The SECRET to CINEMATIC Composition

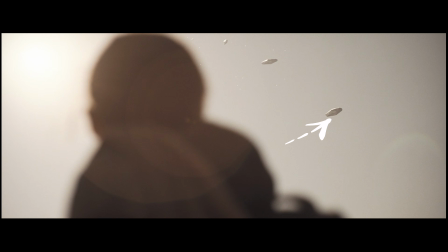[4:05]
If you're focusing on something in the background, having something really out of focus, even if it's just a small little piece of the frame in the foreground, will allow you to give your viewer this sense of depth and,
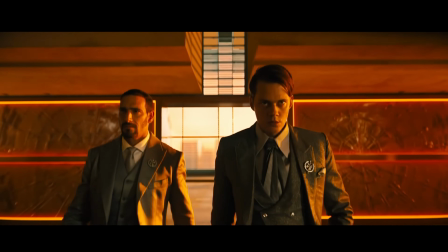[4:15]
of course, giving you that cinematic look.
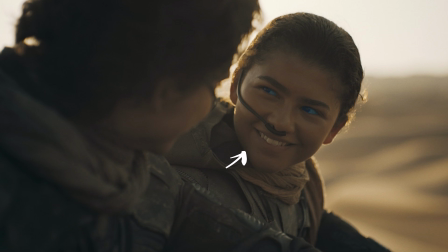[4:17]
So the next time you're composing your scene, try placing your character in one layer and have multiple layers behind them, whether that be other characters, objects, or even landscape that can allow your audience to have some sort of perception of depth in your film. Now, by having your subject in an establishing shot where you're showcasing the vast landscape around them, you can start to make your subject feel insignificant or small.
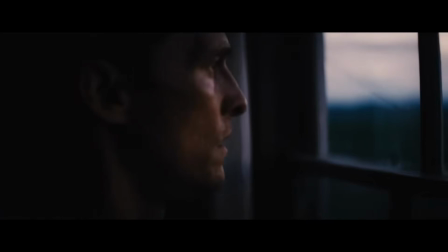[4:39]
And of course, vice versa. By having your subject really close and tight to the frame, you start to make your subject feel big and powerful. And if we stop and we think about that for a second, this could be a great way to showcase power dynamics between characters.
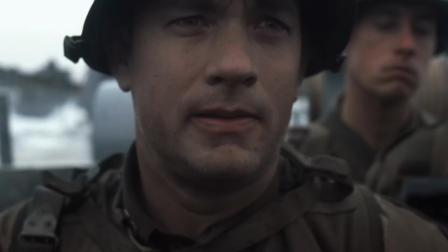[4:52]
By placing a character closer to the camera, giving them more space in your frame versus another character who's taking up less space in the
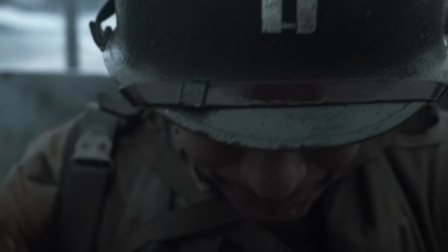[4:59]
frame could actually make the character closer to the camera feel more powerful and big, or as if they're sort of in control of the situation. And then you have something called headroom and lead room. Headroom being the amount of space above your character's head, and lead room being the amount of space in front or behind your character. Giving your character a lot of space or headroom can give a sense of calmness in your frame,
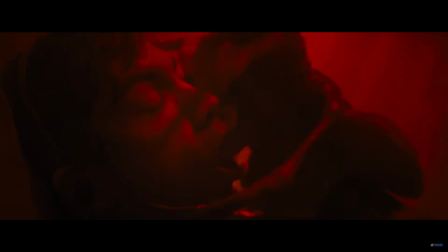[5:19]
while giving them less headroom and having a tighter frame on their face could make it feel a little bit more claustrophobic,
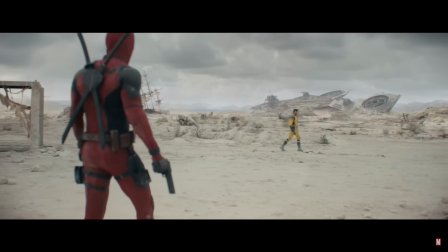[5:25]
a little bit more intense or dramatic. And when it comes to lead room, typically characters will have more space in front of them than behind them.
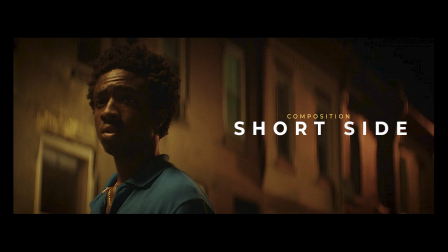[5:31]
By giving them more space behind them, you draw the audience's attention to that negative space,
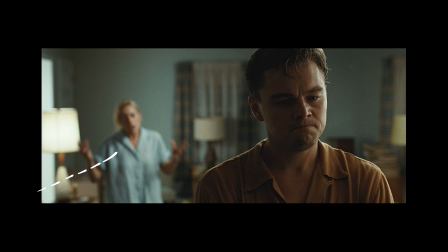[5:36]
which could be a great storytelling tool if you want to introduce a character walking in from behind them. And if you guys are looking for inspiration for your next film project, then you got to check out a company called Film Vibes.
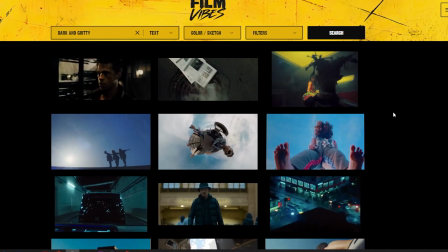[5:45]
Film Vibes is a database of over 1 million clips from films, music videos, and commercials.
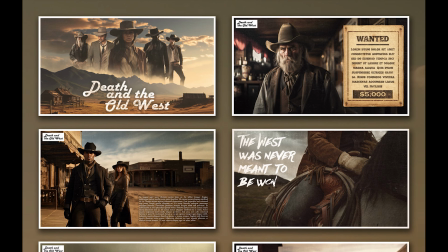[5:51]
And the whole reason behind this company is to be able to help filmmakers source assets for their treatments, pitch decks, and storyboards. Now, what me and my partner have found, which we didn't expect, was how inspirational it could be for any and all filmmaker.
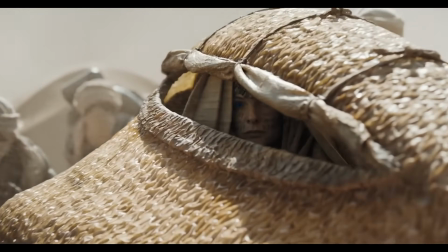[6:03]
Because we have over 1 million assets to choose from, and you could actually see camera movements, color palettes. And if you guys are interested in signing up, I'll leave a link down below, 20% discount code to anybody who signs up.
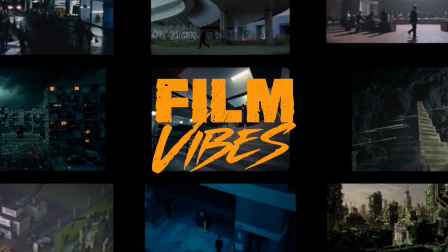[6:16]
And yeah, man, even if you don't want to sign up and you just want to browse for free and you want to check out all the different inspirational videos and films that we have on there,
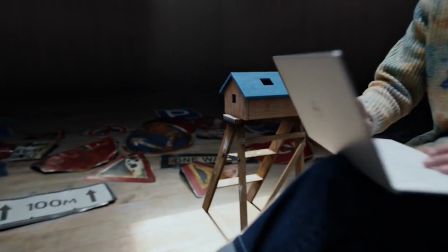[6:25]
you could actually search all of that stuff for free and actually use PNGs to grab stills for free. So I definitely urge you guys to go and check that out. Now, when it comes to composing shots, one of the main things that you have to answer is where to put your subject in relation to the frame, the background, and the other characters. And when we really break it down, there's only 4 different composition types. You have center frame, where we have the subject right dead in the middle of the center of the frame. Then you have left heavy, where you have the subject, of course, in the left of the frame.
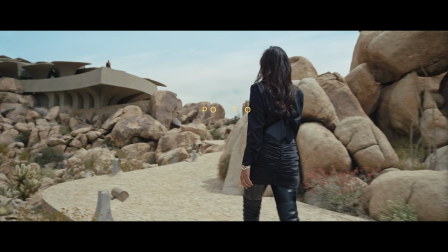[6:51]
And then you have right heavy, which, of course, you guys guessed it, you have your subject in the right of the frame.
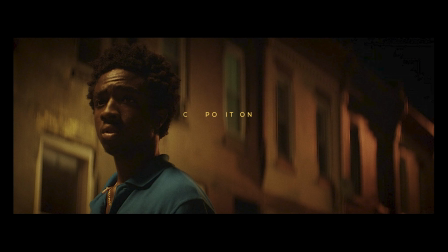[6:56]
And then you have something called short side framing, where you place your subject close to the side of the frame where they're looking without giving them that extra looking space.
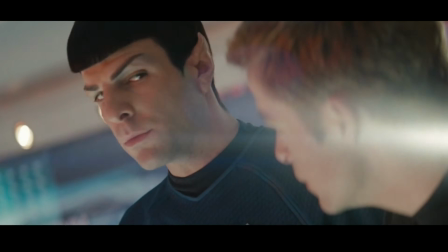[7:03]
All of these techniques can help guide you guys to frame your scenes. But I think the most important factor by far is your script. And just like with anything else that I've talked about on this channel, I'm a firm believer in, in order to tell a good visual story, it starts with the script.
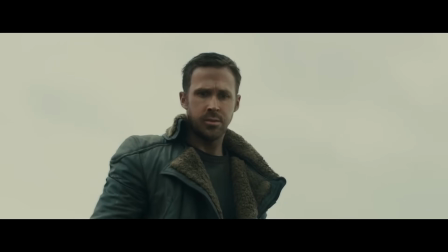[7:18]
It starts by looking at the script, taking a look at, what each scene is meant to feel like,
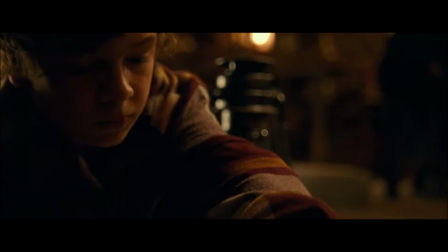[7:23]
who are the characters and what is the relationship to them and the visual story that you're trying to tell. And when you do that and you really pay attention to that, you'll start to understand like how you need to compose your shots and the relationship between,
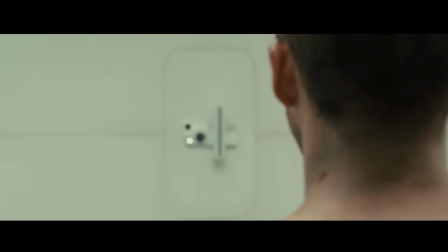[7:37]
each character or the environment that they're in. You should try to ask yourself, is there a particular power dynamic between characters?
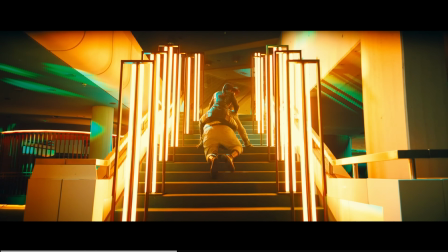[7:44]
Are you trying to give importance to a certain object in a scene? How small or how big do you want a character to feel?
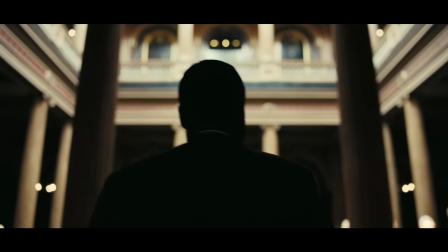[7:49]
It's so important as a director, filmmaker,
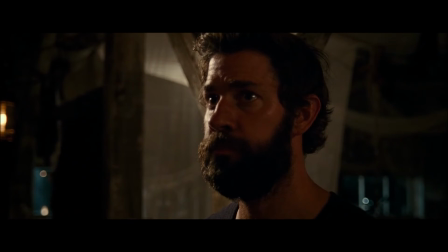[7:51]
or even a cinematographer to go through your script and start making these decisions and be very methodical about how you want to compose your frame.
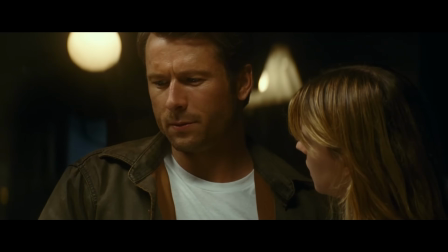[7:59]
The better you understand what each scene is trying to say, the more sense of the frame and the composition you'll be able to make.
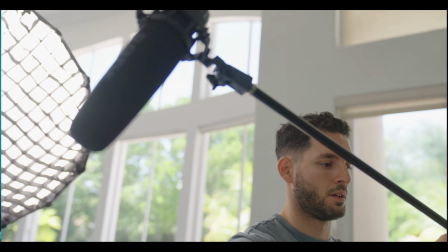[8:04]
And if you guys want to learn more about cinematography and just filmmaking in general, me and my team are putting together a course that we hope to have out by the end of this year.
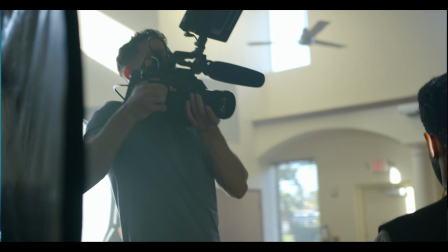[8:12]
So if you guys are interested, I'll leave a link right up here.